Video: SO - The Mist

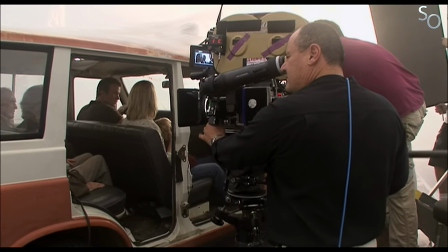20:26 Et concernant la fin en elle-même, elle divise. Certains membres du public lui disent qu'il doit absolument la changer, et d'autres qu'il doit absolument la garder.
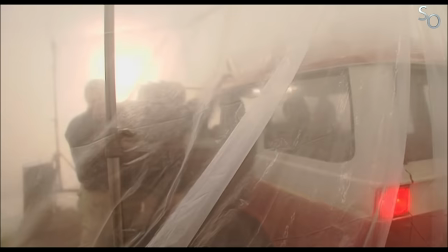20:32 Studios et distributeurs sont effrayés à l'idée de sortir un film doté d'une telle fin, mais Darabon se frotte les mains. Si les studios sont effrayés, le public le sera aussi.
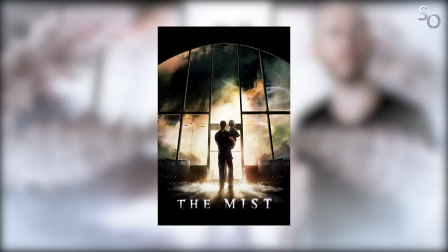20:39 Et c'est ainsi que The Mist sort sur les écrans américains le 21 novembre 2007, et obtient un succès plutôt pas dégueulasse,
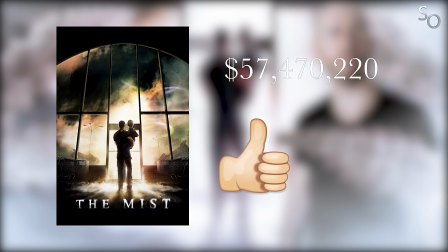20:43 récoltant 57 millions de dollars au box office mondial, et des retours positifs même s'il est qu'à 58 sur Metacritic. Ce qui me remplit d'incompréhension.
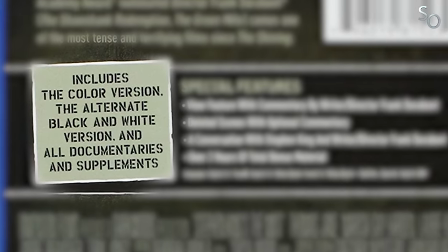20:50 Lors de sa sortie en DVD et Blu-ray quelques mois plus tard, le film fut proposé dans une version en noir et blanc, donnant au film une esthétique proche de ses films fantastiques des années 60 qui avait bercé Darabont étant enfant.
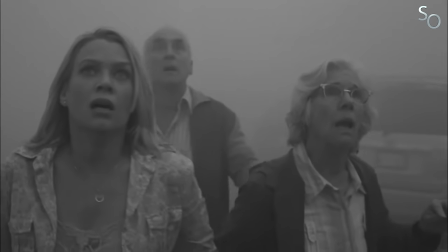20:58 Cette version, le réalisateur aurait bien voulu la sortir au cinéma en lieu et place de sel en couleur, mais il ne parvint pas à convaincre les studios, relativement frileux à cette idée. Pour l'anecdote, il considère la version noir et blanc comme son directeur's cut. Parlons maintenant du résultat. The Mist, c'est un film de monstres comme on en voit peu.
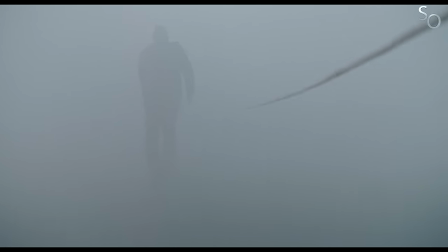21:13 Intense, nihiliste, étrangement réaliste, ce n'est pas le genre de film qui s'oublie 3 heures après le visionnage. Au contraire, c'est plutôt le genre qui laisse une impression durable.
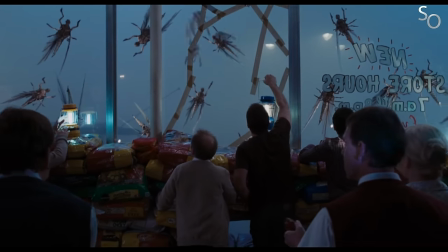21:19 Une impression pas forcément agréable ceci dit. Mais rien à voir avec la qualité générale du métrage, car selon moi, The Myths mérite clairement sa place auprès des meilleurs films du genre.
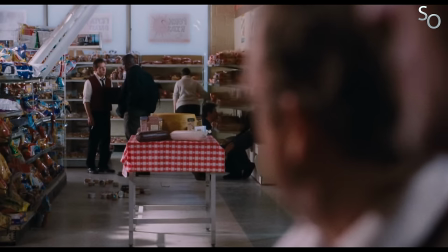21:26 Premier point à mentionner, la mise en scène de Darabont. Si la méthode consistant à improviser au fur et à mesure du tournage aurait pu accoucher d'un résultat chaotique, il n'en est rien.
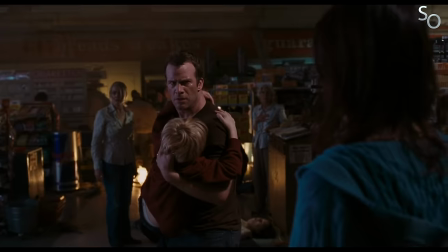21:34 La maîtrise est totale. Le réalisateur tire partie des contraintes budgétaires avec brio, nous immergeant dans un véritable cauchemar, un cauchemar qui semble pourtant bien réel.
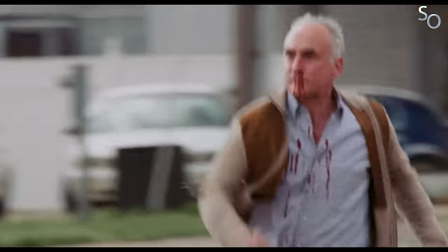21:41 Avec ses prises de vue en caméra portée impliquant des mouvements instables comme Pris sur le vif, il se dégage en effet du film à rendu naturaliste venant d'écupler l'impact de ses scènes les plus intenses.
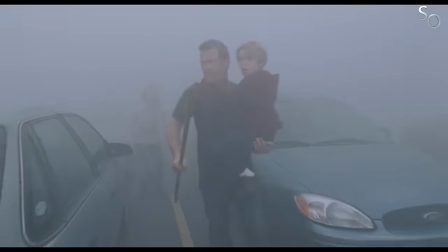21:49 On a en effet bien souvent l'impression d'assister à un reportage avec un langage visuel imparfait tout droit hérité de ce médium.
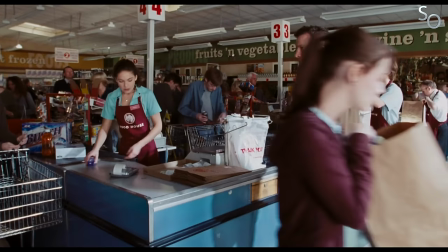21:54 Et ce naturalisme, on le retrouve partout. Dans l'aspect visuel donc, mais aussi dans l'histoire elle-même, qui prend place dans un cadre connu de tous, un supermarché, et qui met en scène des personnages crédibles et tout à fait ordinaires.
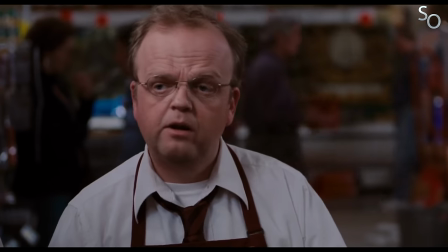22:03 Des personnages ordinaires donc, mais pas inintéressants pour autant, et surtout parfaitement interprétés.
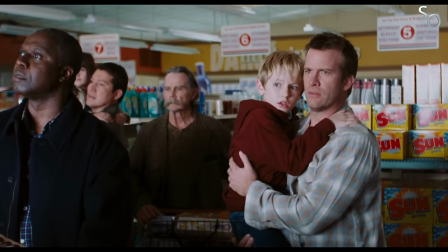22:07 Si Thomas Jane n'est pas l'acteur le plus expressif au monde, sa performance en père de famille prêt à tout pour protéger son fils s'avère plus que convaincante.
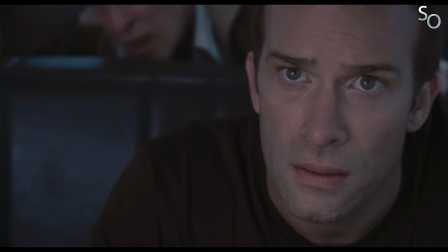22:13 Un leader malgré lui qui fait son possible pour garder l'esprit clair dans une situation où perdre la raison semble pourtant la seule finalité possible.
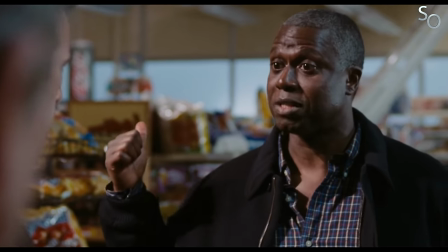22:18 Et les personnages secondaires ne sont pas en reste. André Brouard apporte tout son talent au personnage de Brent Norton, voisin de David avec lequel l'attention est palpable.
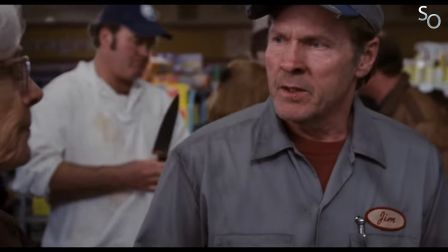22:25 Tout comme Laurie Holden, Toby Jones, Jeffrey Demune et l'excellent William Sadler, qui se montrent tous tout à fait convaincants.
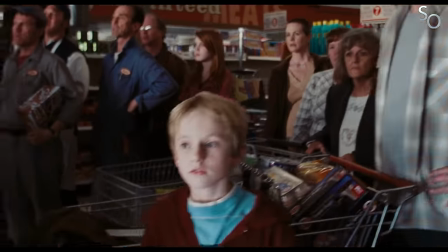22:30 Une galerie de personnages dont la banalité vient se mettre au service du parti pré-réaliste guidant le récit. Car une fois ce cadre terre-à-terre posé, le virage vers le surnaturel s'avère d'autant plus terrifiant.
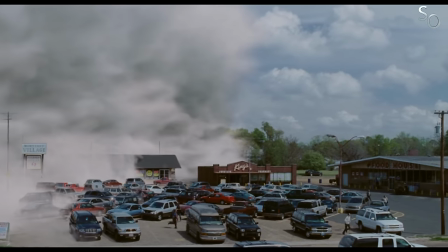22:38 Le chaos se répand brusquement, représenté par cette brume surnaturelle qui envahit les alentours, enfermant du même coup notre groupe de personnages au sein du supermarché.
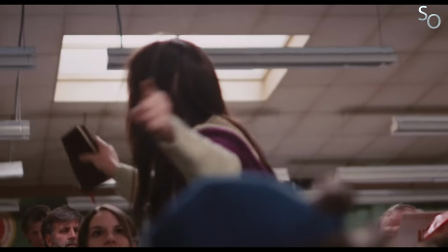22:45 Dès lors, le film prend des allures de huis clos psychologique, une étude de caractère particulièrement sombre, explorant les pires facettes de l'être humain.
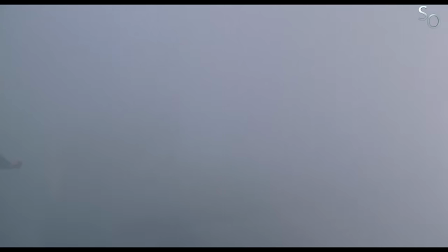22:51 Comme dit précédemment, les monstres dans la brume ne sont pas les plus dangereux du film. Mais ça ne veut pas dire pour autant que ces créatures cauchemardesques ne font pas forte impression, bien au contraire.
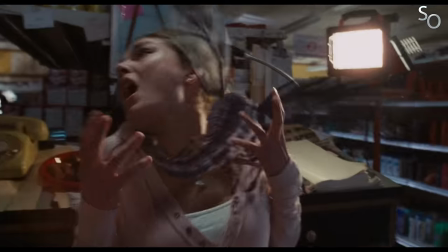22:58 Avec leur design Trail of Craftien dans l'âme, les monstres de The Myths s'avèrent être une réussite totale, et ce malgré quelques plans à effet visuel qui piquent un peu les yeux, le manque de temps et de moyens se faisant parfois sentir.
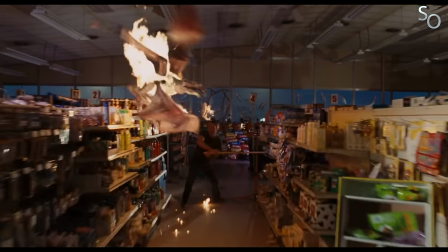23:07 Restent des créatures parfois très malsaines, notamment les araignées avec leur visage de l'enfer. Chacune de leurs apparitions résulte ainsi en une séquence mémorable, d'Arabon prenant clairement plaisir à torturer ses pauvres personnages.
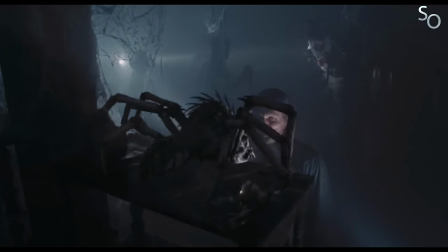23:15 De par l'atmosphère générale particulièrement anxiogène, l'intensité monte très vite.
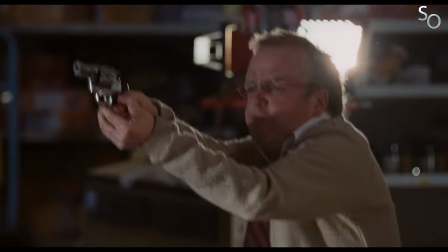23:19 On sent le danger extrême représenté par ces créatures, et on sent l'impuissance totale de ces êtres humains qui tentent de faire face, mais qui sont bien vite dépassés par les événements, chacun des affrontements se terminant en bain de sang.
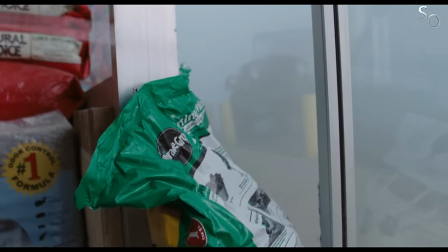23:28 Mention spéciale à la séquence de la corde, superbement mise en scène, à l'intensité parfaitement dosée, et qui est surtout particulièrement intelligente dans son déroulement.
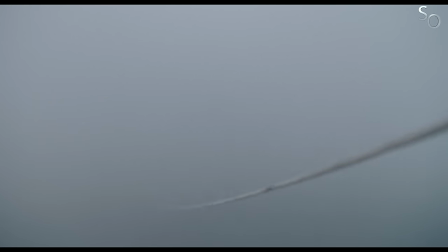23:34 Car on le sait, rien n'est plus terrifiant que l'imagination.
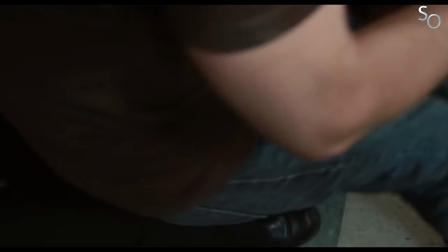23:37 Le fait que l'attaque est lui hors champ vient donc le confirmer, et notre seul lien avec l'attaque, représenté par cette corde, nous donne juste ce qu'il faut d'indice pour être terrifié par la chose horrible qui se passe là-dehors dans la brume. Ouais, il se passe pas mal de choses horribles dans The Mist. Dans le script original du film, on devait avoir droit à une intro prenant place dans un complexe de l'armée, effectuant un test en rapport avec le fameux projet pointe de flèche, souvent mentionné au sein du film.
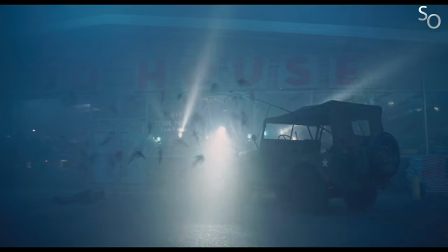24:00 Évidemment, le test se tournait mal à cause de la tempête, explicitant de ce fait l'origine de la brume et des créatures.
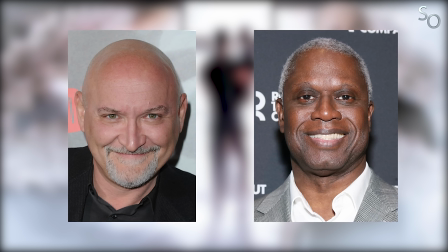24:05 Sauf que lors d'un dîner entre Darabon et André Braouard avant le tournage, l'acteur lui demanda de but en blanc, « T'es vraiment sûr que t'as besoin de cette intro ? » Et Darabon commença alors à douter. Tellement qu'il décide absolument et simplement de couper la scène, qui n'était effectivement pas nécessaire, et qui aurait coûté cher pour être possiblement coupé au final.
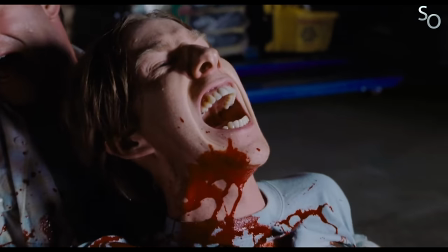24:23 Niveau violence, le film n'est pas timide, ne lésinant pas sur les effets gores, des effets gores d'ailleurs toujours très soignés signés Greg Nicotero et son équipe.
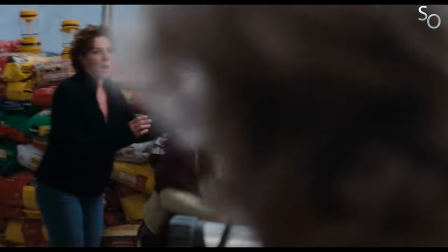24:29 Mais cette violence, elle est autant physique que ptychologique. Car The Mist, c'est avant tout un film sur le comportement humain en situation de crise.